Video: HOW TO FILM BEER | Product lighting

guys, my name is Philip Scraba. Welcome to my channel. If you haven't been here before, please click subscribe. Give me my hat. That's not how you do it. What's up, guys? How you doing? Hope you had a great week. If you haven't been to my channel before, my name is Philip Scraba, and the subscribe button is right. So it's actually down here. It'd be awesome if you subscribed. Today, David and I, what we're doing is we're going to be teaching you how to film a beer commercial, a beer spot, so it looks like it does on TV. It's lit beautifully, it's nice and smooth, and you know, it just makes you want to drink that beer. So what we've done is yesterday we rigged up like a whole set behind us, and we've used like more or less everything we had in our studio. We didn't buy any extra stuff except for some plexiglass. So what we're going to do is we're going to show you how to film it, what we're doing, where we're filming, where the lights are set up, where the flags are set up, where just everything to make it look good. so we're going to take you along for the ride today. And we'll be using an Edelkron slider. Edelkron slider, that's it for most of the shots, because we're thinking of doing this like handheld B-roll stuff, but it just did not suit this idea. We wanted it to be really, really pro, so yeah. Let's go.
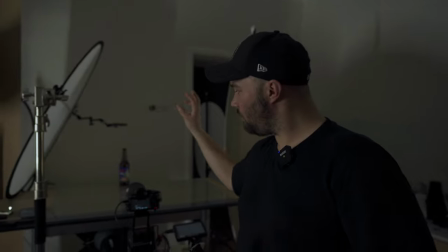So this is our setup today. We have our beer on a piece of oak, on a piece of plexiglass.
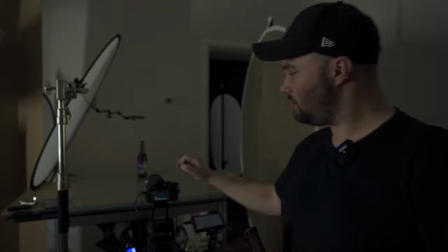So it's kind of shining through a little bit, but it's a little bit mirrored right there.
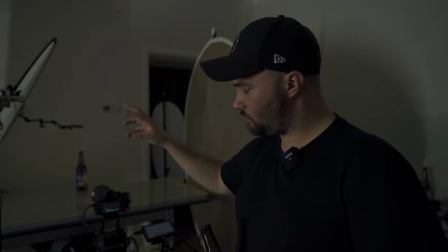We have our Sony A7 III on the Edelkron Slider 1 version 2 Pro and a head plus.
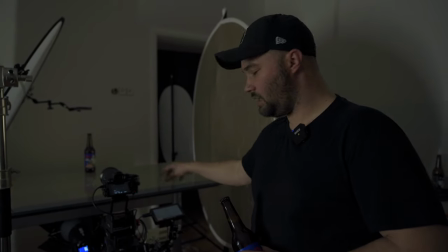And we have our Andy Cine 4K monitor right there just to help us see better.
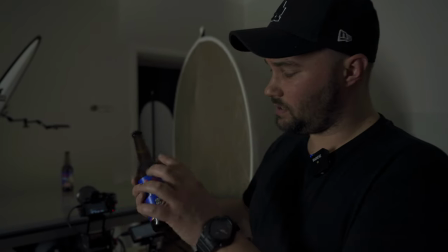The beer we're talking about today and filming is Crazy Mike by Ale Browar, which is a Polish brewery.
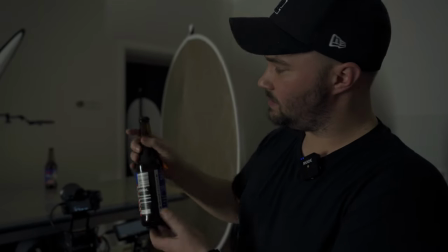Now this bottle is complete. That bottle has had the rear label cut off.
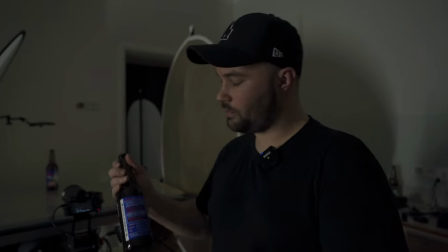And instead of the rear label, we've cut a piece of tracing paper, diffusion on the back, so that the light coming through gives it a nice glow.
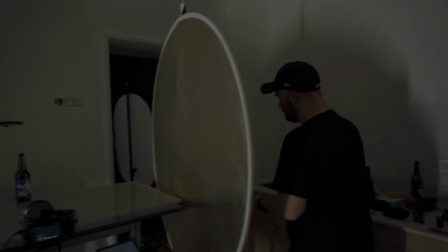So what I'm gonna do is I'm gonna turn on the light at the back first so you guys can get the idea of what it looks like.
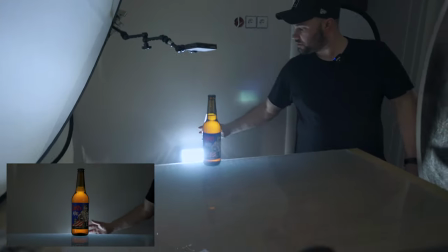We're using an aperture F7 right here. So it's a little bit lower and it's shining right through the top here, as you can see.
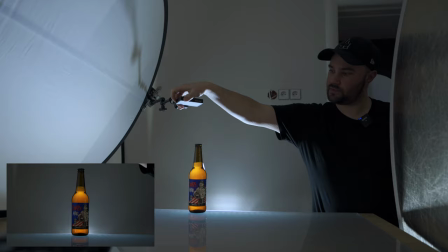Above it, we have an aperture MC light, which also gives it a tiny bit of a rim light right here.
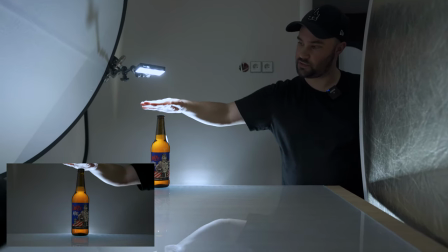So that's pretty nice.
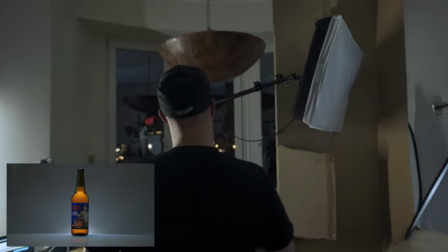The next light I'm gonna turn on is a Falconized RX18T going through a large diffuser.
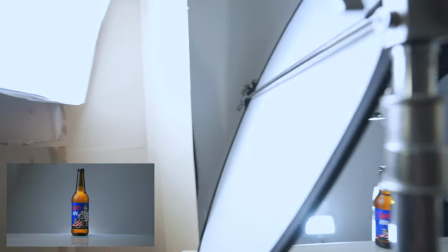And that kind of lights the label up a little bit, giving it this nice cool glow on the side there.
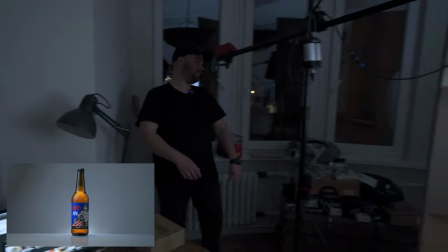And what I'm gonna do is I'm gonna turn off the light we're using to film ourselves. And at the very back, what we have is one of my favorite lights.
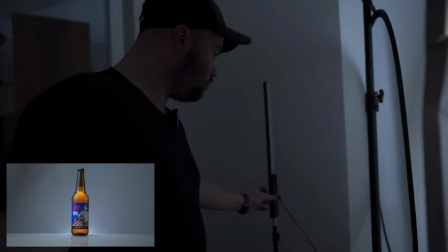It's like a lightsaber light. It's the Yongmu YN360 version 1.
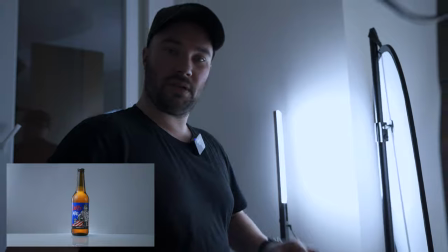And that's on 100% going for a piece of diffusion, and it's gonna have a little bit of rim light on the side of the bottle.
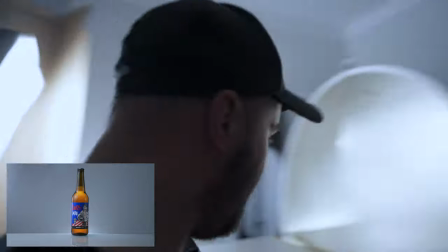On the other side, we have the exact same setup.
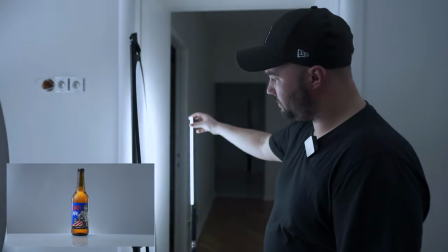Now you can see that these lights are not facing the bottle, they're facing out a little bit. So it just gives this nice little gradient.
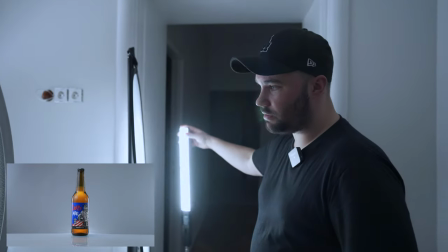If we have it facing in, it completely changes the look of that gradient.
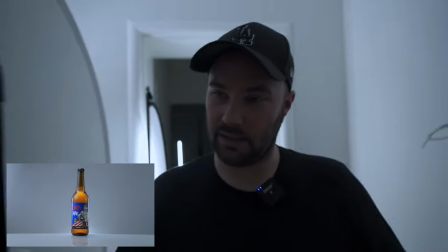So we're having it facing out a little bit, so it just very delicately hits it. So that's what our setup looks like right now.
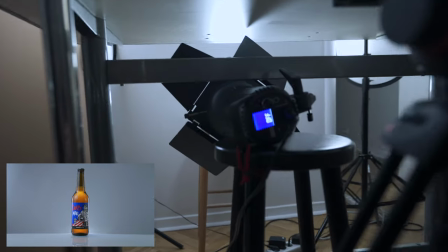And the last thing we're gonna do is turn on the Godox SL60W underneath the desk with a diffusion and a blue filter attached.
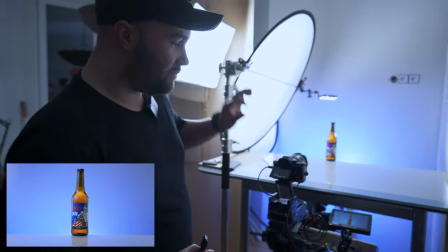So we're giving it a little bit of a contrast, so the orange in the bottle and the blue on the background.
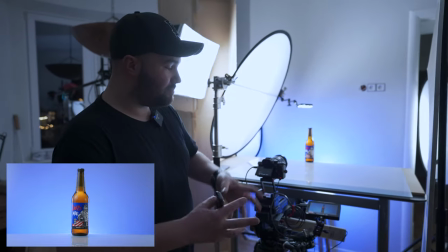And that's mainly our setup right now.
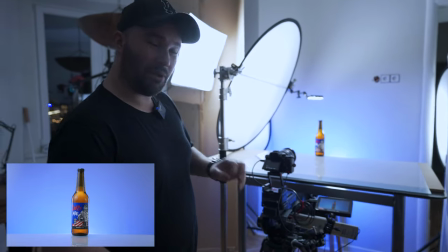We're gonna do a few other things to make this bottle look delicious, like you wanna open it and drink it straight away so it's nice, ice and cold and misty.
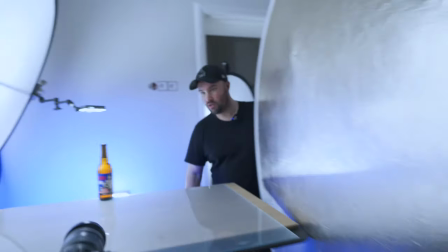And we're gonna get to filming now. Right, so what we're gonna do now is take the bottle away and make it look frosty cool.
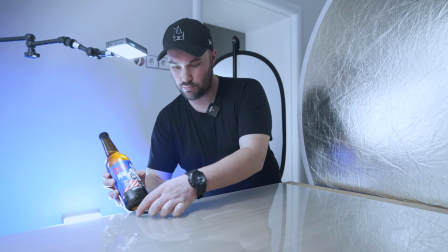I'm just gonna place a beer cap in the more or less the area we have it. So let's go over here.
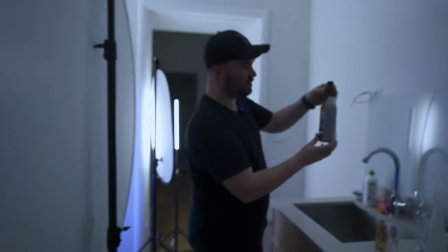And I don't know if you guys can see, but on the back of the bottle is like a cutout.
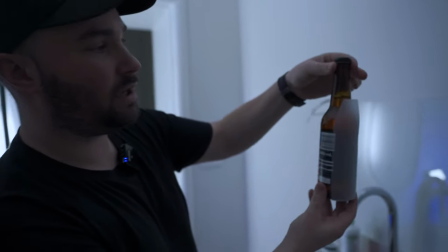It kind of ends right where the beer line finishes. I don't wanna move it too much so I don't create any bubbles in there.
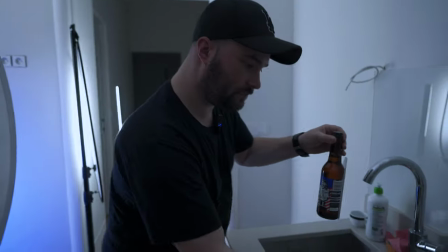I can already see that one's kind of being created, but okay. This right here, this is glycerine mixed with water.
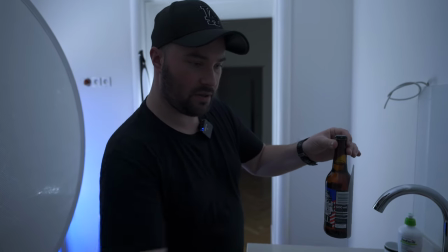And you need this kind of a sprayer. This one really doesn't work that well, as I've noticed.
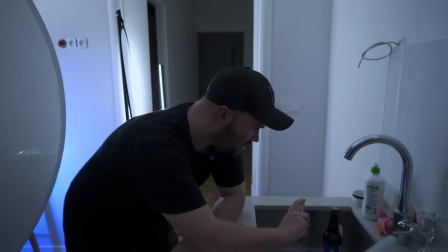So what we're gonna do now is we're gonna put the bottle down here. We're gonna give it a nice little spray.
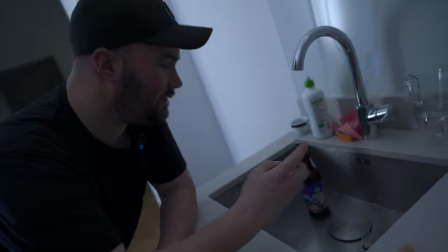I have two different ones because they have slightly different beads of
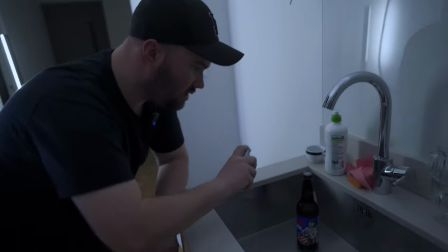water in them. And what they do is the glycerin stops the water running.
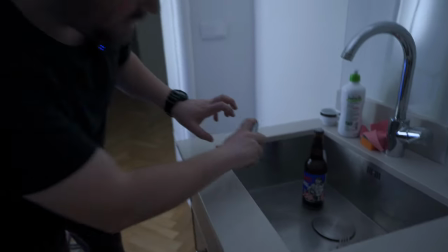So we can film all day and the droplets will stay more or less in the same place.
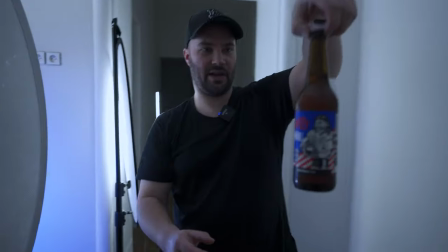So that's what the bottle looks like right there. And I'm going to try and very carefully put it back where it was.
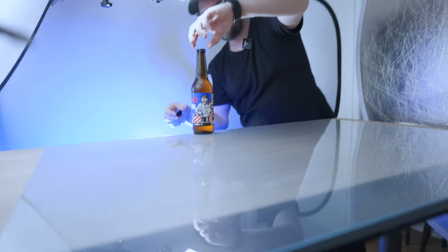If needs, then we're going to move the camera a little bit, but I'd rather not touch the bottle too much.
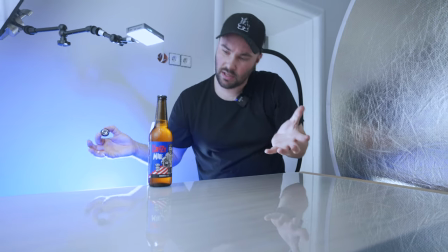And yeah, that's the look we're going for right here.
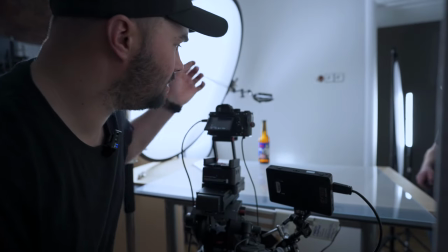Right, so this is our first shot, and it's actually going to be a shot of the very head of the beer, kind of a close-up.
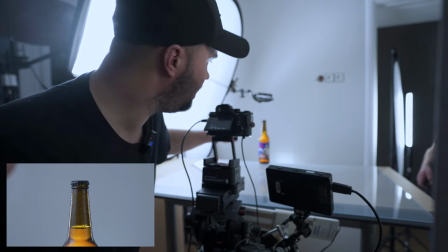And as we're going to be pushing in with the slider, the aperture MC light, I'm going to turn it on.
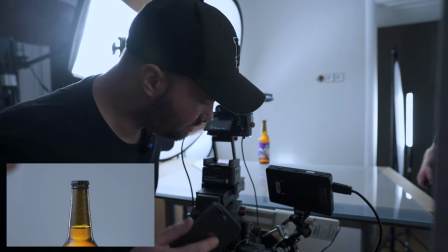And then as it comes to a stop, David's going to turn on the blue Godox underneath the table.
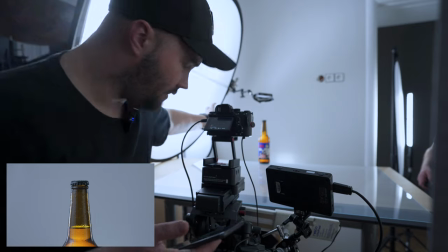So let's try this. Let's try and be really, really, really careful when we're moving around here, because every little movement makes the beer shake.
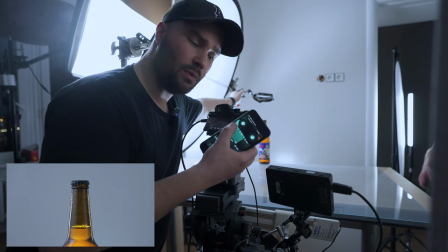Right, if I press one, it's going to just start.
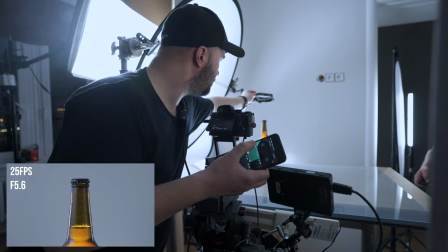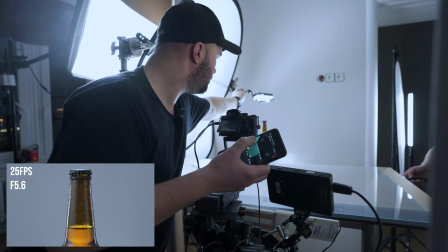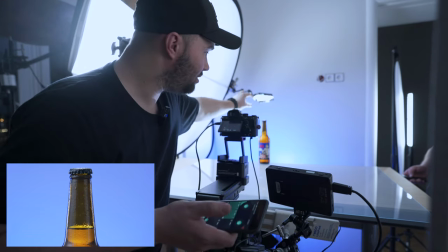Perfect. So what that did is literally just the aperture light lit the bottle cap just nicely, a really simple detail.
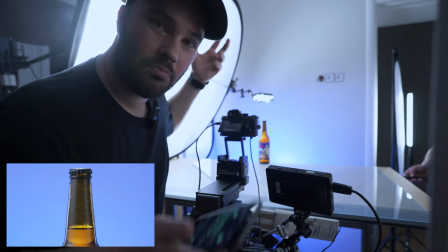And at the very end, David lit the blue light, which is going to be in the next scene, just to kind of put everything together, mix it in. let's get to the next scene.
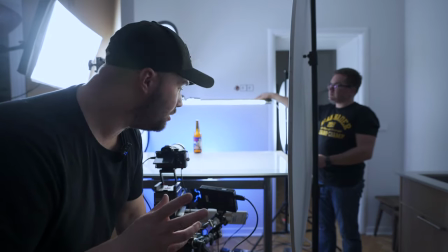Right, so this is shot two, and we have to be really careful because we're on a wooden
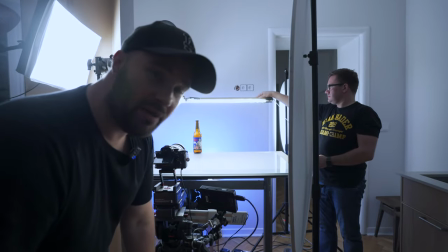floor, so any movement we make makes the beer and the bottle kind of move around and the slider go crazy,
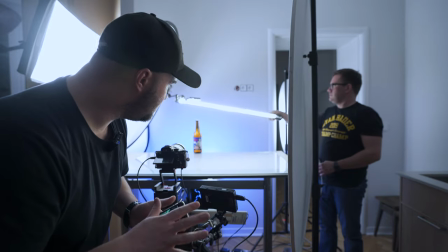so we've got to be really careful when we're moving here. The second shot here is going to be the full bottle and a slow push-in on the slider.
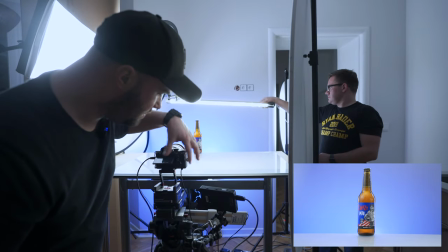And whilst we're doing that, it takes about 16, 17 seconds at full speed on the Eldochrome.
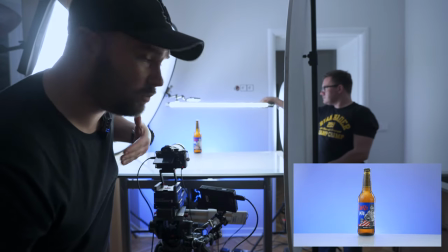David's going to pull the light tube towards me, which has been flagged,
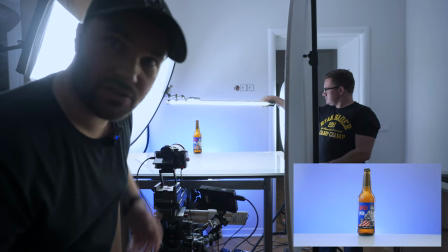and it's not going to hit the wall and change the color of the blue right there.
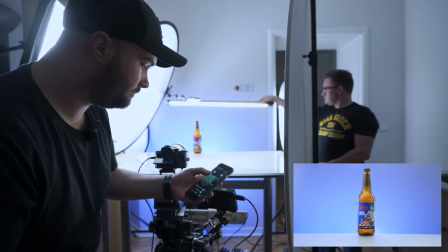So yeah, let's try this out. And we're going to press go.
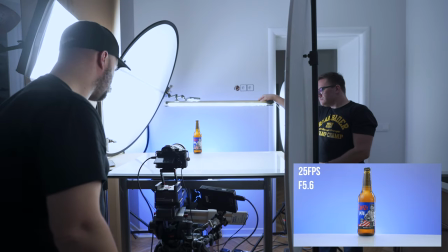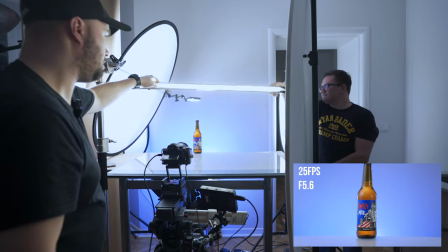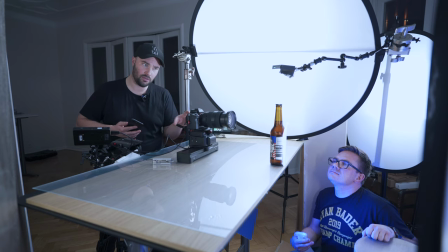Right, so this is the third shot. We've got the Eldochrome slider on the table, so it's gonna be really nice and smooth, so the beer doesn't move too much inside. David, as you can see, is hiding down there with the spray bottle.
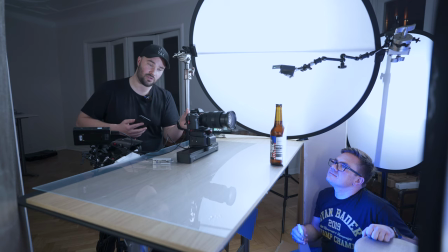We're gonna get some mist going over, so we're filming in 100 frames per second at the moment, and just gonna make it really nice and smooth. And it's a kind of almost parallax shot, which we're gonna do another shot later where the bottle's spinning a little bit faster, but that's gonna be like on a little turntable. So let's try this. Ready?
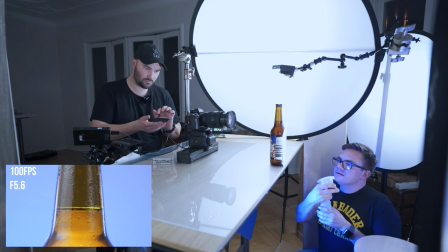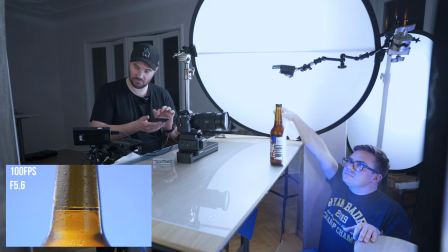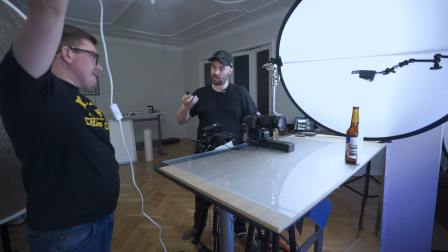Yep. Right, so we're filming the fourth shot now. I recommend using a remote so you don't have to touch the camera at all when you're filming.
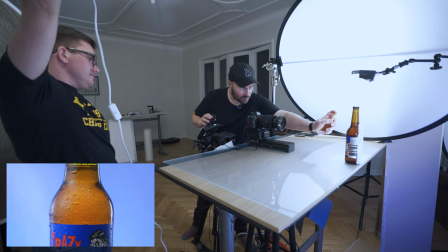I'm just gonna spray the bottle just a tiny bit more.
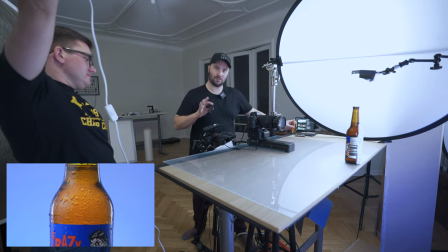So those little droplets look like it's really fresh and just been taken out of the fridge. And what we're gonna do now is like a vertical twist of the light tube, so it kinda